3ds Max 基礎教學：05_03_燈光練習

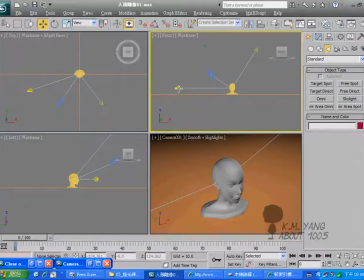(4:08)
到Modify来这一盏灯呢我们就不开阴影
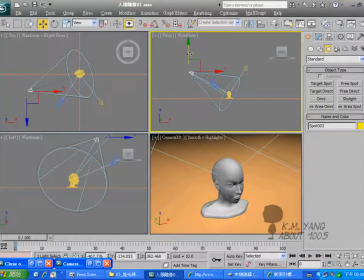(4:13)
可是在不开阴影的情况下我们Render看看你会看到这里这样全亮
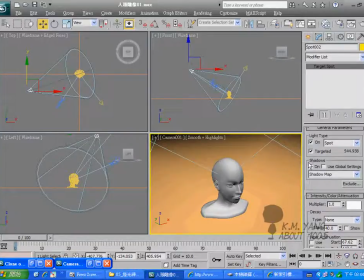(4:22)
我们可以把它这个打勾看看OK这样很幻合可是你会觉得很奇怪
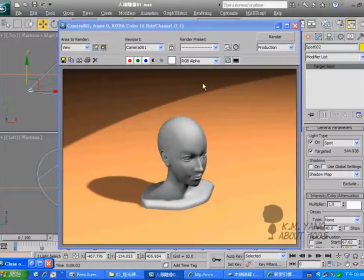(4:30)
你现在分不出来主灯在哪边在我画面上看来
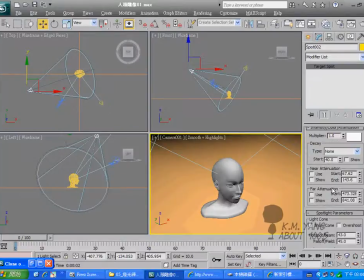(4:35)
因为如果阴影在这代表我们主灯应该是这样打下来的
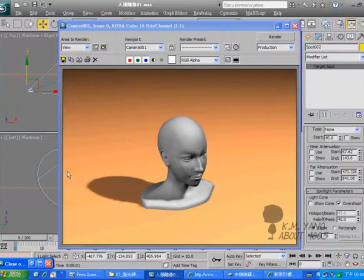(4:41)
可是应该这边应该是最亮可是你现在分不出来这边跟这边谁亮因此呢我们的辅助灯光应该要比较暗所以我们把它的调整低一点通常会是我们主灯的一半甚至更少
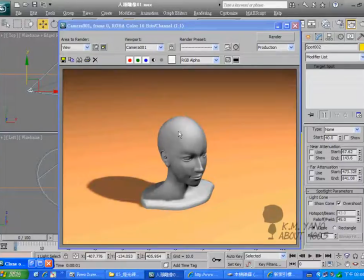(4:57)
再看一次有没有这样这样看有没有觉得正常多了
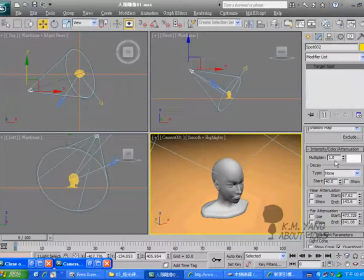(5:03)
我们可以分辨出来说灯光是从这边打下来然后它从这边来的阴影会出现在这边
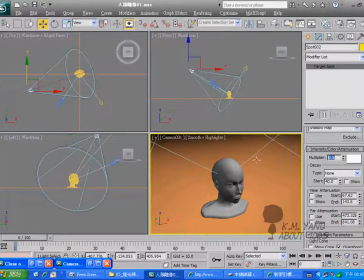(5:11)
然后这边比较暗然后当然这阴影就不会黑黑的一团
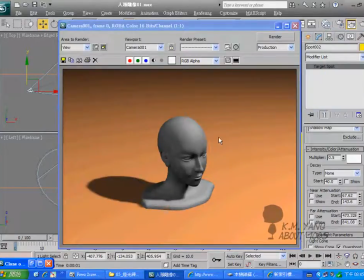(5:17)
然后再来我们有了这样子的一个画面之后呢一样在科隆一张代表在比对第四点的打灯呢就是背灯背灯的用意是能让它整个轮廓看起来更明显所以一样再来Target Spot
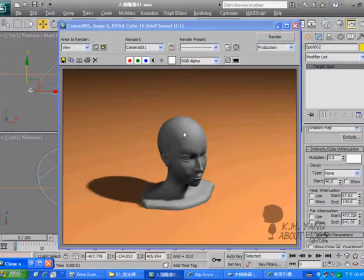(5:37)
大概會從它背後打上來
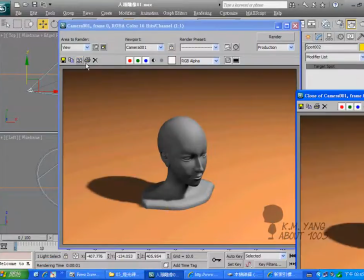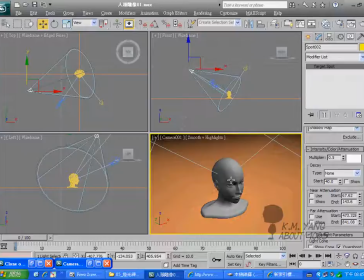(5:44)
會出現在我們的想要看大概相對位置的角度但是其實不太一定還是要看你畫面來決定然後呢把它拉高
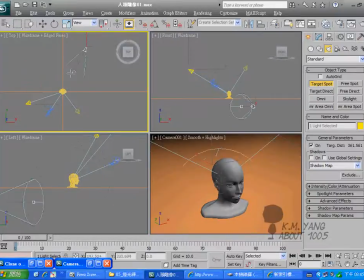(5:57)
一樣把這個打勾然後呢你的這個它通常是1.0如果这里就会变成是它的一半甚至更少然后这一盏灯呢会是它的一半甚至更少
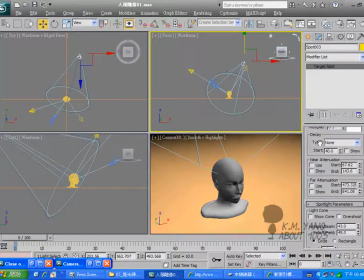(6:16)
所以我们先试着调一半试试看0.25我们来看画面这么正常有没有看到其实事实上它整个物件看起来又更立体了我们来比对这一半有没有看到画面又更鲜明明暗又更清楚
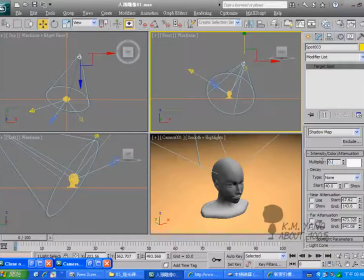(6:35)
更漂亮这就是一个基本的三点打灯法可以吗
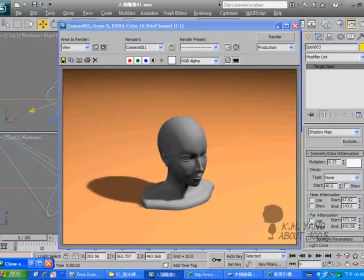(6:43)
试试看好不好你试试看把你的灯光打成这样子
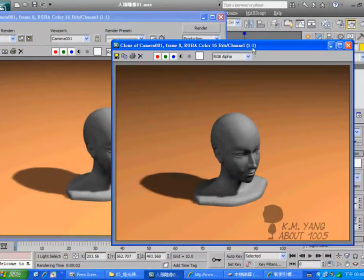(6:48)
阴影呢不要让它黑黑一团然后让它的轮廓整个轮廓看起来更明显更好看可以吗
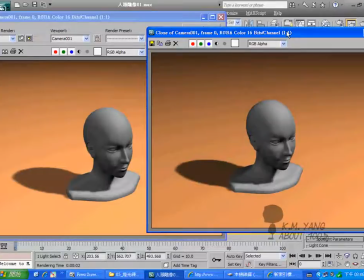(6:59)
试试看这种三点打灯法是很基础的你一定要学会因为所有的灯光我们都是从这种三点大灯法开始做起的从你想要看的这个物件开始